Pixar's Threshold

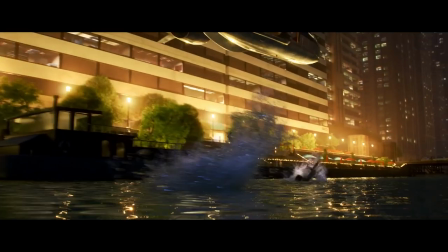28:51 Again, there's just so much to enjoy about every frame here. While I very much enjoy what an anime fight scene feels like it should be, of two equally graceful,
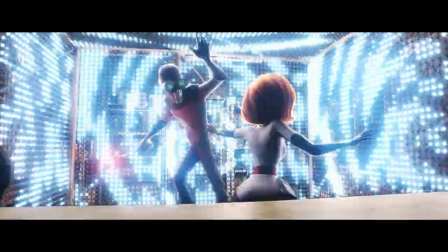28:59 adept characters looking totally sick while having an epic duel, what fuels the action here is actually the dirt and the struggle.
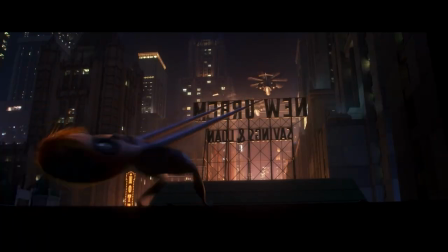29:06 How every hit and every escape feels like it only just works. It was just one second or one shifted foot away from going the other direction.
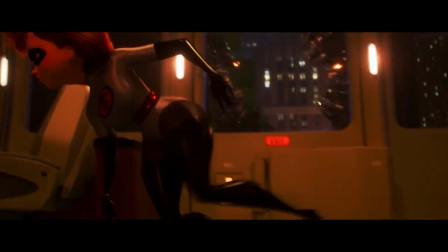29:14 The animators do such a terrific job of creating those picturesque plates and interesting locations,
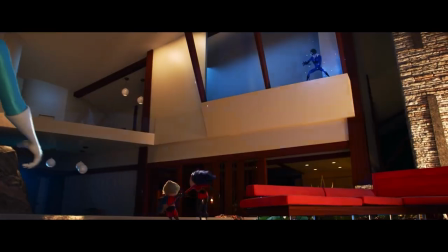29:19 but smudging the action within it so that the fights don't feel choreographed. They're not perfect dancers.
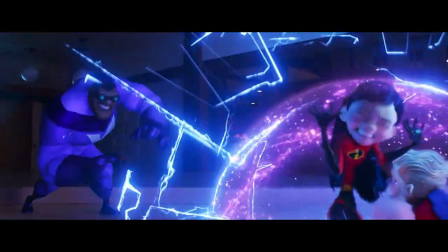29:25 Things are in your way. They feel really believable, again, because of that dirt.
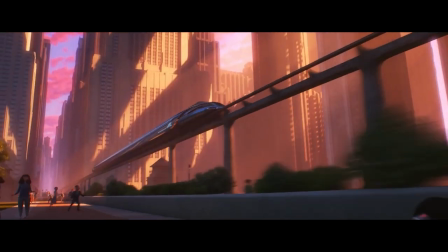29:29 The Elasticycle chase in particular is among my favorite action sequences Pixar have yet produced.
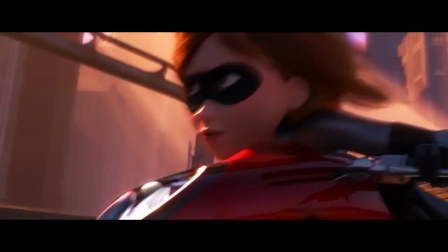29:35 The sunset timing allows for some extremely cool two-tone lighting states,
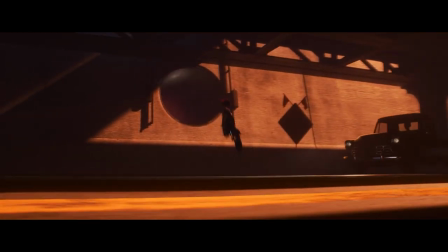29:39 bathing the environment in this red glow that Elastigirl's silver really pops on, before graduating up to a purple hue.
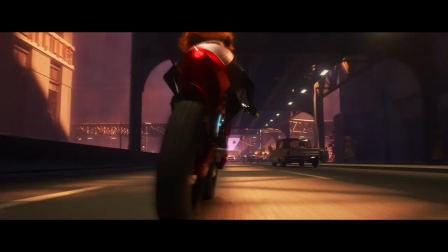29:46 The way the bike wobbles and travels imperfectly, the uniqueness of the way she and the vehicle integrate and move through the world, it's just such a delicious combination.
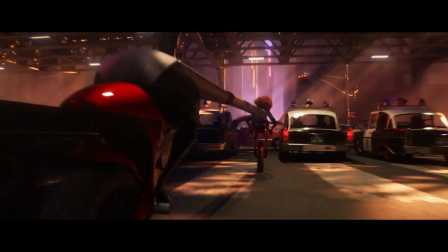29:54 It's high speed and slick, but you get that weight and the feeling of her heaving the bike's two halves along and upward.
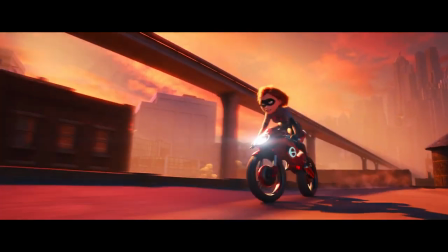30:00 How she stretches out and then clicks the bike back together to pop herself up off the ground. The way she uses her body weight to improve its mobility,
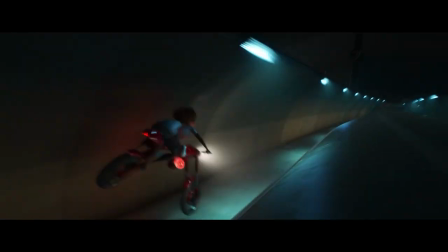30:07 but how it also allows her to do things she otherwise couldn't is probably the best use of a stretching hero we've yet seen in a superhero movie.
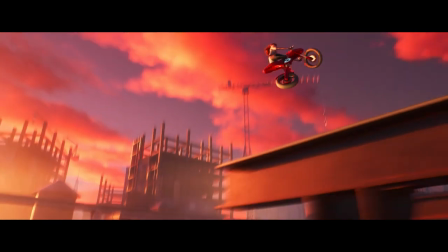30:15 It's an ingenious way to utilize her power set, take it to a different place, take advantage of her flexibility, agility, and quick wits within an action sequence.
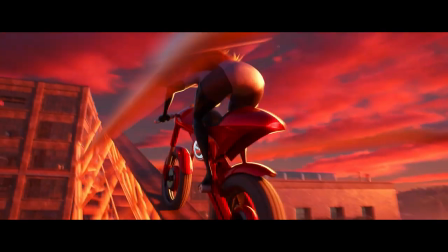30:24 There's a very distinctive way to how she stretches that feels bouncy and actual. She only stretches what and when she needs to.
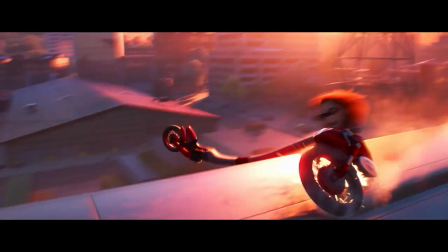30:31 And along with the touches which show her struggling to catch up with the train and stay on balance really sells how capable she is,
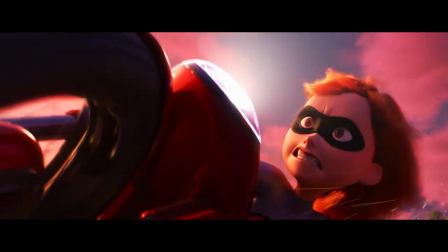30:38 but how hard she's having to work at the same time.
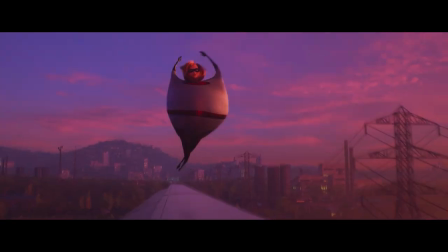30:40 It's a terrific sequence, which makes a very common set piece, chasing and stopping a train, and even Incredibles has done before, feel engaging and fresh.
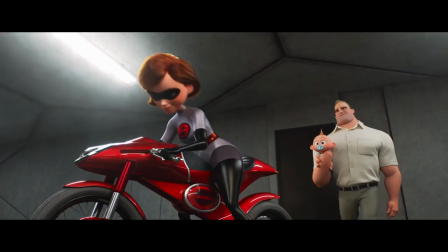30:49 But as a petty grievance of mine, both Helen and Bob have super vehicles in this film that are really cool, but they both clearly are called the wrong thing.
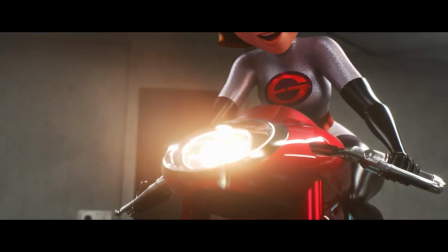30:58 Neither of them have the right name. It's the Elastocycle when it should be the Elastibike and it's the Incredibile when it's obviously should be the Incredicar.
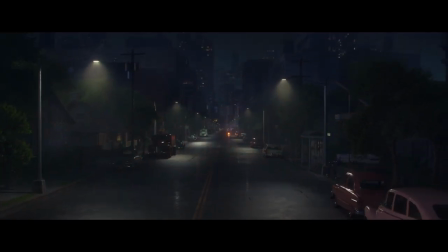31:07 The Incredicar. It just rolls so much better off the tongue. You can make so many easy jokes about banks.
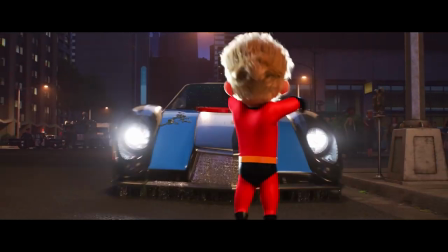31:12 Oh, look at this. The Incredicar. I've got to put it in ATM. Within these superhero fight scenes where heroes are fighting heroes,
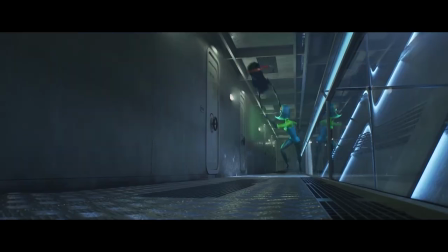31:19 I do feel Dash and Bob are a little shortchanged and don't get as much of a moment to shine as everybody else does.
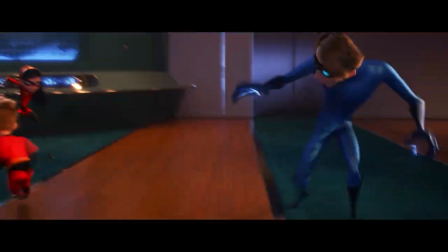31:25 But most people's powers are used very well in fights, creating small but interesting moments of conflict or a combination of certain power sets rather than just standard fights.
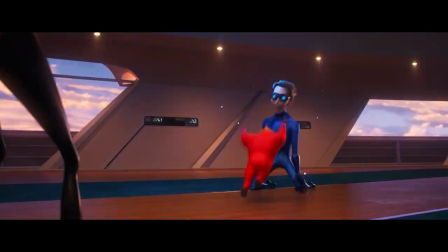31:34 I think Violet's force fields are mined for some really great moments and used very well consistently.
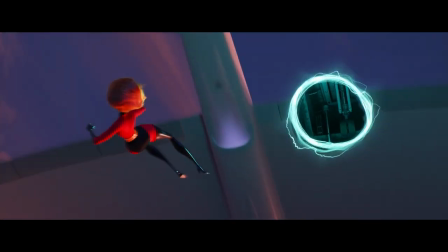31:38 And the moment of Helen falling through the voids to get up into the plane is freaking sick.
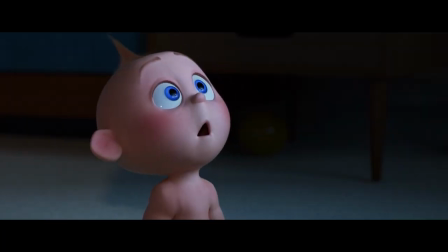31:44 In terms of enjoying superpowers on screen as well, a lot of time in this movie, like a lot of time,
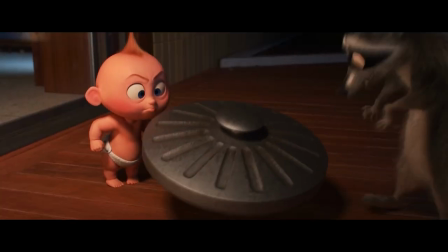31:49 is spent with Jack-Jack here. seeing all his many powers and how he uses them to fight a raccoon,
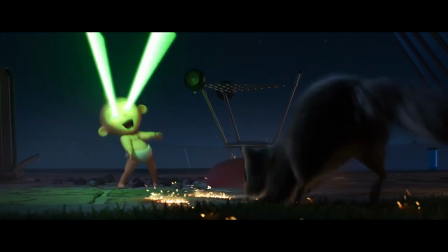31:55 how Bob tries to handle him, how Edna helps out.
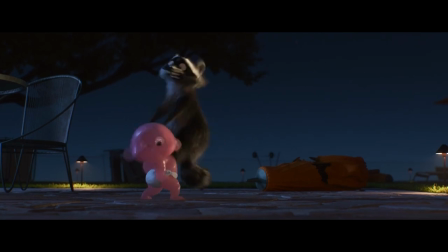31:58 There's a lot of hijinks with Jack-Jack, which I really enjoy seeing, but it doesn't feel entirely relevant to a plot or a story here, especially not at the film's conclusion.
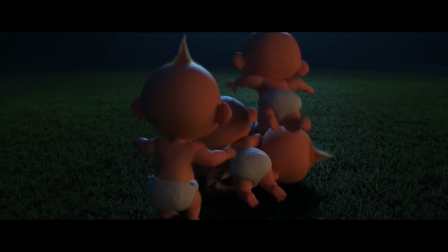32:06 He draws a lot of attention. It has a lot to do with Bob's arc of being a better dad, but toward the end of the movie feels like it's dragging for not a lot of payoff.
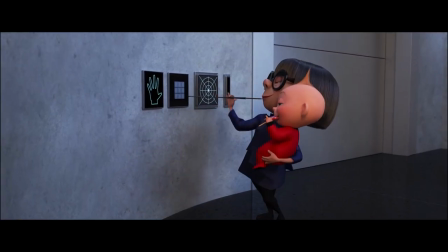32:14 And I think this is an indication of what's really off about Incredibles 2,
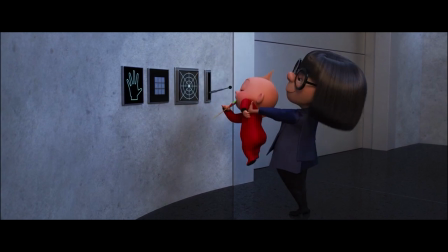32:18 because it's a lovingly made and entertaining visual feast that doesn't really have a point in the way it needs to.
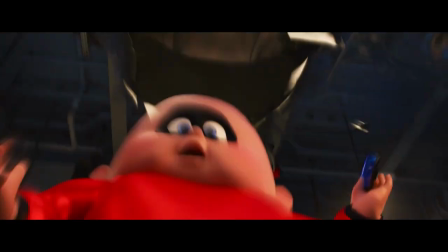32:24 It just likes Jack-Jack. It just likes the characters. That's enough to make it interesting, but not really great.
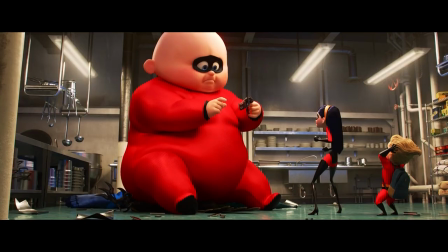32:31 And it's not just the underwhelming villain that misses the mark here alongside,
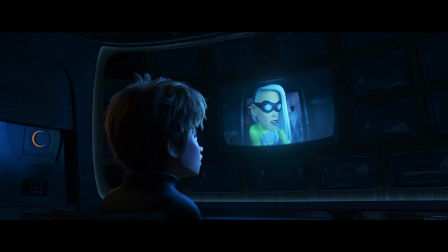32:34 and it's probably a result of the release date for this movie being shifted up a year that meant a lot of things had to be dropped and left loose,
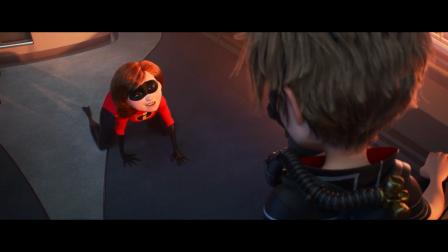32:41 but it means that Incredibles 2, overall, to me, just doesn't feel like it wants to be a movie. it's a season of television.